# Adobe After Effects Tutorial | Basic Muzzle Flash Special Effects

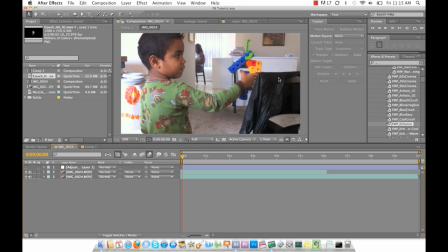(0:10)
hey youtubers charles roe here gonna do another tutorial for special effects and i have my nephew here with me say hello hello what's your name my name is jaylen and who's that in the video and that is me jaylen
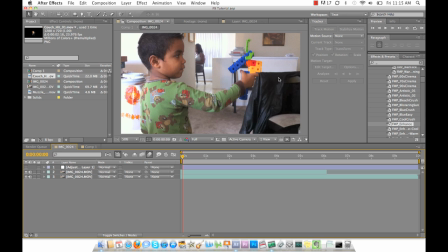(0:27)
with my own blasting hurtful thing It's a Lego gun. Yes, and you guys are going down. Okay, so basically we're going to learn how I made my video Lego Blaster on Blue Monkey Film.
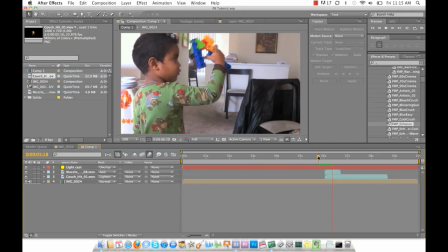(0:45)
The completed video is on there. This is just kind of like what it looks like. You see a blast come right outside of the gun. And we're just going to show you how to do that. So first thing I did was I opened up a composition inside After Effects with my video files.
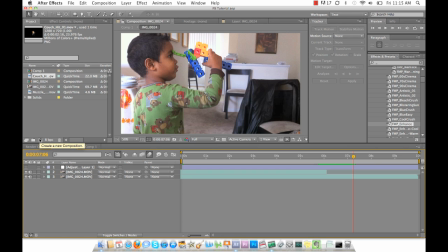(1:00)
Now, I took these video files on my iPhone, so the video files come at 1280 by 720, so I just made them, my composition, you know, 1280 by 720 and whatnot. Let me cancel that.
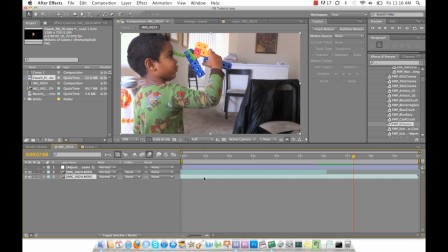(1:14)
And so what I did was I dragged them inside, but I had to do one thing before I could even add the effects and color correct and all that fun stuff.
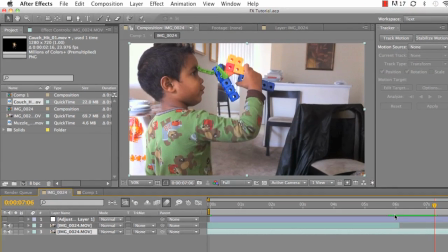(1:23)
I had to make sure that right here, when you watch his hand,
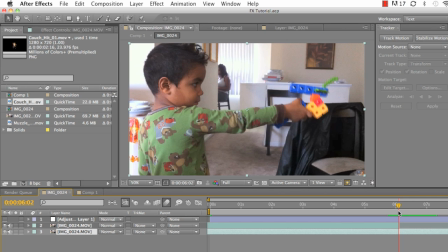(1:29)
that there was a jump with a gun because, you know, my nephew, he's young, you know, he wants to have fun, but his hand couldn't move fast enough to make it look realistic. So if I show you what it originally looked like with one layer, it looked kind of slow.
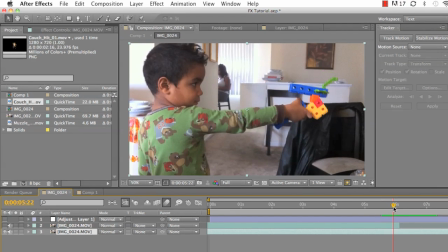(1:48)
You see how slow it looked? That was in real time. What I did was I duplicated the video file, created a second layer, and then shaved off the ending of the video up until the point where Jalen shoots or presses the trigger.
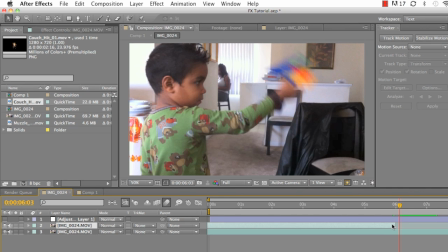(2:04)
As soon as he presses the trigger, I moved the video file forward some more to cut some frames out. Now, you can simply do this in Final Cut Pro just by clicking one point right here and then going over a few frames,
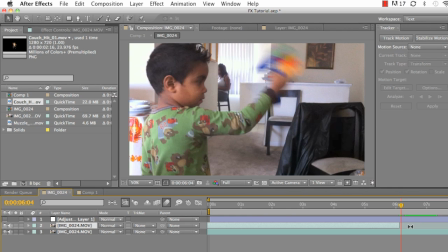(2:19)
clicking another point, and just deleting that section and just moving the two clips back together. And it will create a jump cut, just like you see with the vloggers and how they cut from one side of the frame to the other side of the frame.
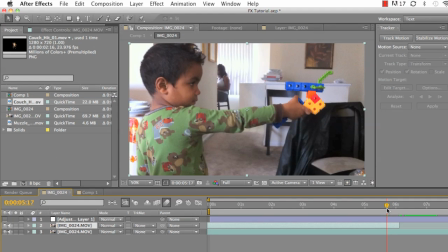(2:33)
That's basically what I'm doing here, just to make sure that when he shoots the gun, it's more fluid and realistic.
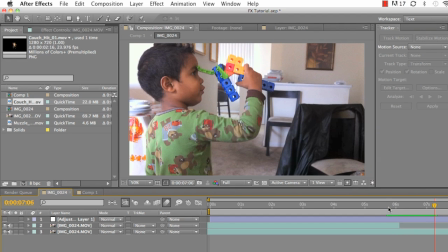(2:40)
See, there was a nice little jump there that looked realistic. And so once we did that, I just did a little bit of color correction.
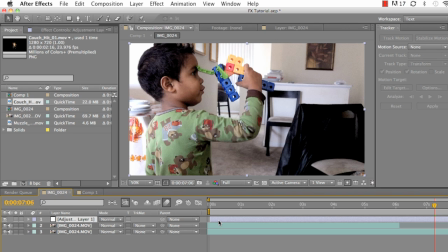(2:48)
At the time, I really didn't know too much about color correction, so all I did was use a Video Copilot preset.
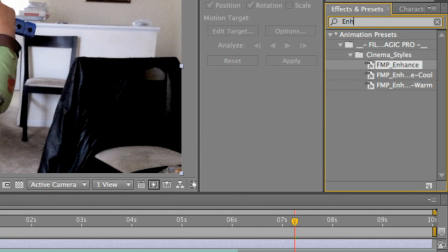(2:53)
You just go into the effects and presets and just type in enhance. And I just use enhance, pretty much. Put that over top of the adjustment layer, and then bada-bing, bada-boom, got me a little bit of color correction.
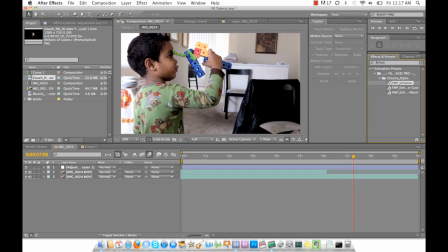(3:08)
Okay. I'm sorry for the dog. That's my brother's dog right now. She just went outside, and her paws are dirty, so they put her inside the cage just so she can, you know, kind of dry up a little bit. She'll be out and running around in no time. Okay, so back to the tutorial.
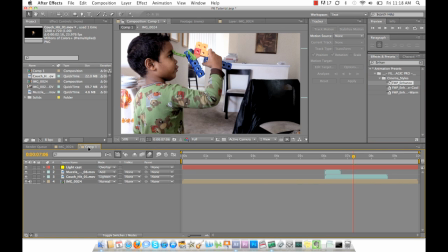(3:23)
The second thing we need to do is start adding the muzzle flashes and the light cast.
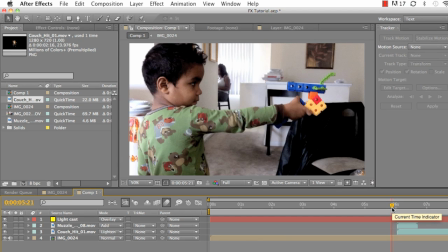(3:29)
Now, as you see here, when Jalen shoots, you're going to see a little bit of light just pop up like on his body. Right here, and then a little bit on his arm, and then there's also a little bit of light here on the chair, just for realism.
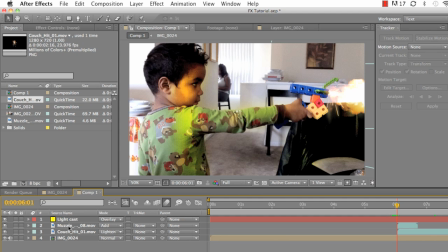(3:45)
So how I did that was I had to add a muzzle flash. Actually, this light cast should be underneath of everything.
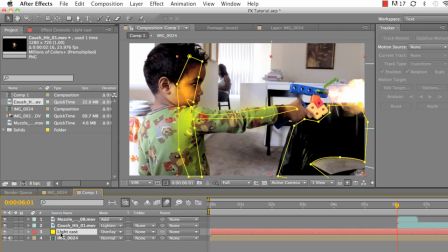(3:53)
I had to add a muzzle flash, a couch hit, and then a solid. so starting from step one we're going to choose a muzzle flash now I got this muzzle flash from video co-pilot again a lot of things they have there are already ready for you to use so you can just
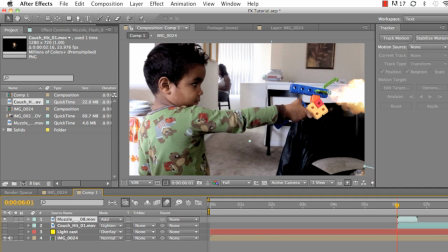(4:09)
plug them into a lot of your videos and don't really have to worry about creating them from scratch obviously if you're doing a slow motion gunshot you may want to learn how to make a muzzle flash from scratch otherwise it's going to look cheap and fake but for something like this where it's
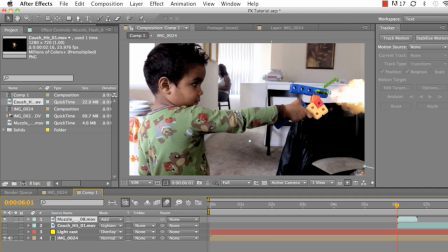(4:22)
just in real time a quick boom it's not really going to look that um unrealistic most people won't even notice unless you're obviously letting an editor watch it then they're going to nitpick and tell you everything you did wrong for no reason but uh yeah that's what they do boom all right so
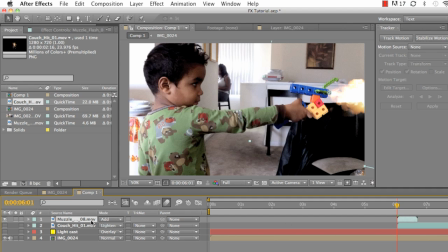(4:39)
we dropped in muzzle flash i chose muzzle flash um eight uh you could choose whatever muzzle flash you want but i chose muzzle flash eight and i dropped it in two frames before um jaylen actually pulls the trigger now the reason why i did that is because um i wanted the muzzle flash
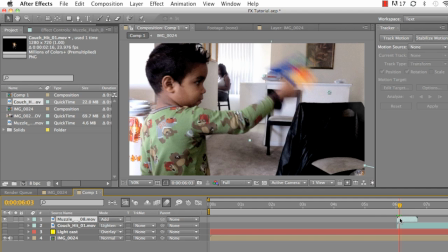(4:56)
to go pop off before the gun actually cocked back boom you see when the gun cocks back because normally what i would do with a muzzle flash is that i would actually track the nozzle where the flash actually comes out and move the muzzle flash with that and sometimes that looks okay and
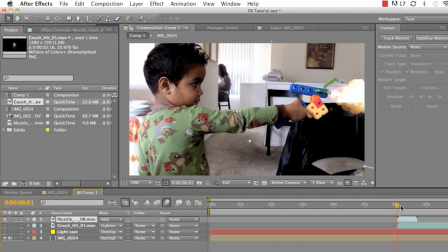(5:16)
then sometimes it just looks really fake and earlier today i was trying that and it looked really really fake because i was trying to recreate this original file, but I actually deleted it a long time ago, but Remzi, a YouTube user, asked me to do this, and I wanted to recreate it for her,
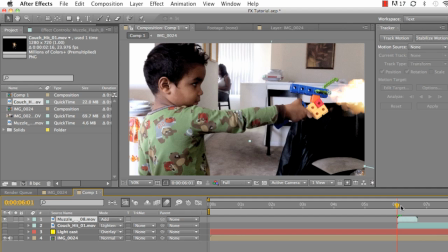(5:30)
so she can kind of see how I did this, and for y'all to kind of see how you can add special effects and make it look realistic. So, I didn't want to track it, but you can if you want to. You always can track whatever you want to do. It's your choice,
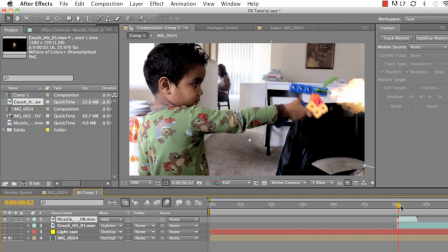(5:44)
but all you got to do is just add the muzzle flash, and just make sure you keyframe the point of the gun, which is just two frames. One, two, and then the muzzle flash is gone. Then I did the same thing for a couch hit, which again I got from Video Copilot.
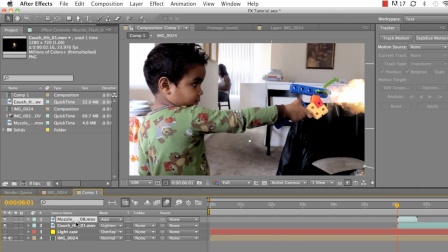(6:04)
Both these I got from Action Essentials 2, which you can find on Video Copilot's website right now. I went to couch it and pretty much just put it around the beginning of the muzzle flash
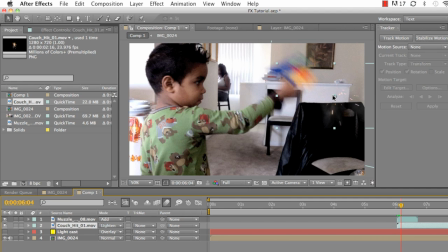(6:17)
and just tracked the first two points as well and left the rest of the points to stay there so you can see the sparks kind of like fade out. It's really fast. So you won't even really see them happen. It's just boom, you know what I mean? So let me show you kind of like in real speed how that will look.
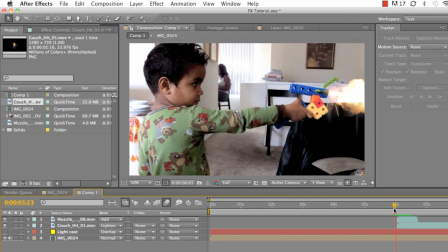(6:36)
Boom. see you barely even see the sparks afterwards they're just there for just a few frames so you don't really notice them
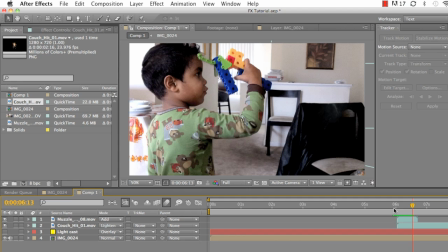(6:44)
afterwards which is kind of good because you don't want to overdo your special effects you don't want to make sure everybody can see every single thing you've done because then it
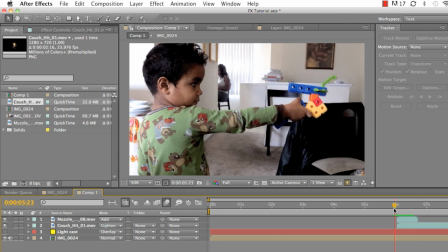(6:52)
can look really really unrealistic and something about this is that I actually kind of want to you know maybe color correct the the couch a little bit but that's just you know simple things you can just go ahead and get a curves adjuster and just drop down the the red in it so
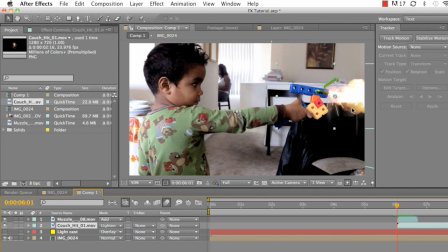(7:10)
it can kind of have a little bit more orange to match up with the muzzle flash but you don't have to do too much to it looks fine and so the next thing I had to do was add a light cast and light cast was all I did was go to layer new
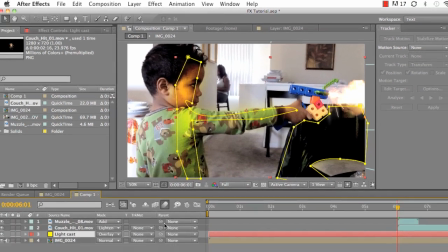(7:25)
solid and just made it a bright yellow yeah and then just Just laid it underneath the muzzle flash
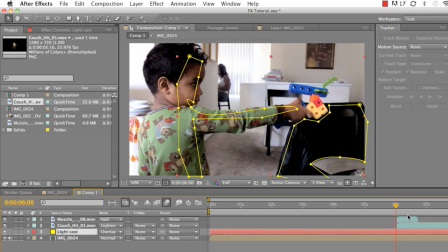(7:33)
to couch it and started at the frame before the muzzle flash actually appears. And this is where we have to keyframe the opacity.